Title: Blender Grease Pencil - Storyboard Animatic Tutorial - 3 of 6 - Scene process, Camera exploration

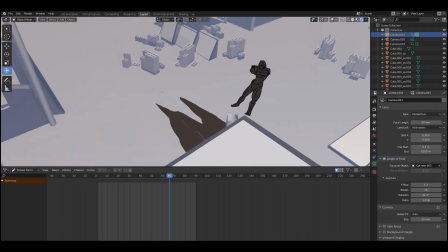250s
Those are 3D objects in 3D space, so that can be handed over to a layout team, or it can be used as a plan view for a layout team.
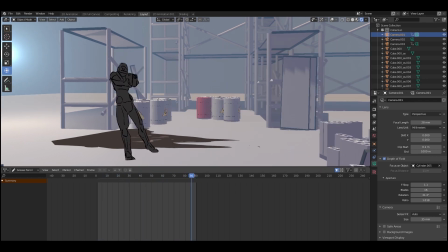258s
And you can even come right the way around to behind here. Obviously the artwork is backwards.
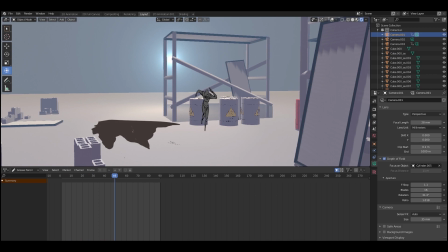264s
We'd have to make new grease pencil layers on top of it in order to draw the detail on the back of them.
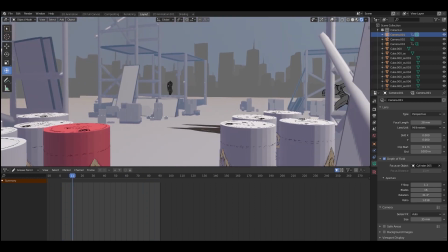269s
Still, it still works, right? And you can go all the way around it like this and just try and find interesting angles.
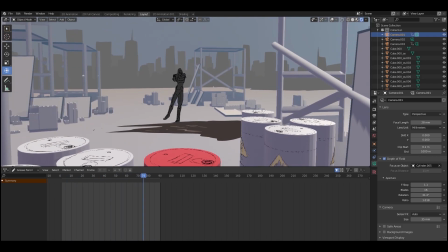276s
It all still works. This level of flexibility before, during, and after the fact for a 2D-er is incredible.
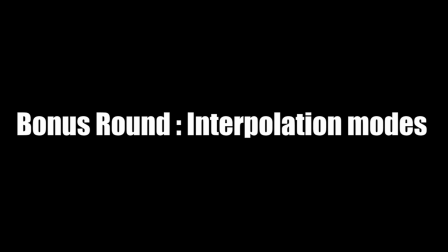284s
It would mean that you could block out a scene. You could just look for angles with the director. Bonus round, interpolation mode, difference between constant and linear.
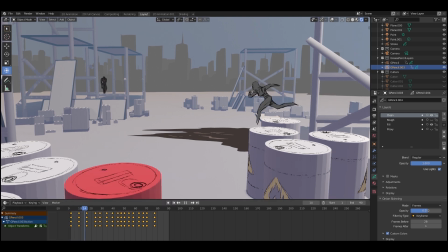292s
Okay, so linear by default is what your object modes and animations and keyframes will be set at. So that means that it slides smoothly through the environment. Can you see the, because that's happening, you get the kind of the feet skating, and this is where you get like pre-viz skating man, yeah?
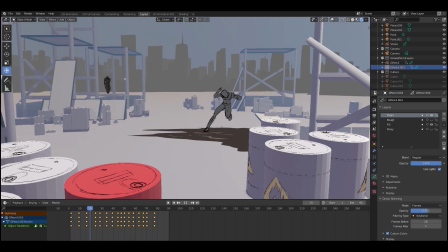308s
So if you want to stop that and you want it to kind of pop, pop, pop, pop, pose to pose to pose, to look, I personally think it looks more natural.
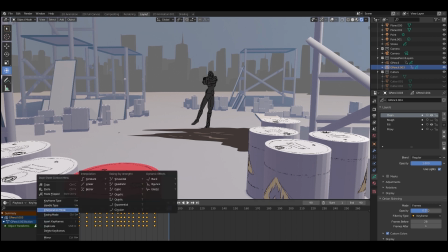316s
You highlight all the keyframes, right click, interpolation mode, and then change to constant. It's got a little step symbol, and that means it just steps to each of the keyframes. Do, do, do, do. You will actually have to make that happen in the object mode though. So kind of line up your grease pencil layers and then add keyframes on your object mode and step those.
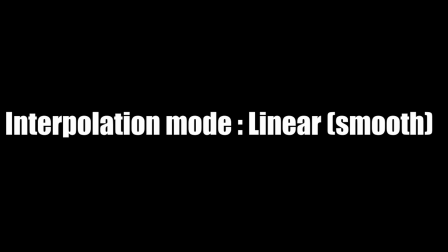337s
As with everything, those two different modes can be used effectively for different things.
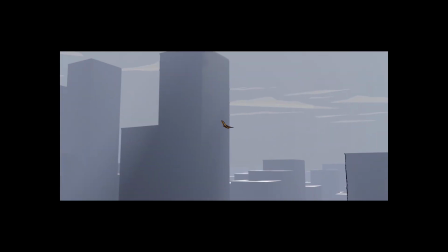341s
Linear, for instance, is excellent if you want things to be flying around really smoothly, or you do want something to be sliding down a hill or something like that.
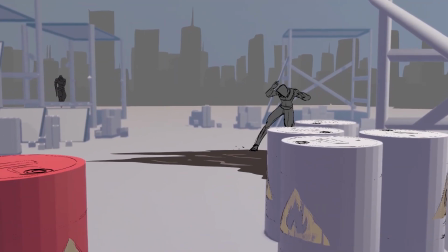350s
But I think constant works really well when you've got foot to ground contact, or you want something to really deliberately interact with a piece of environment.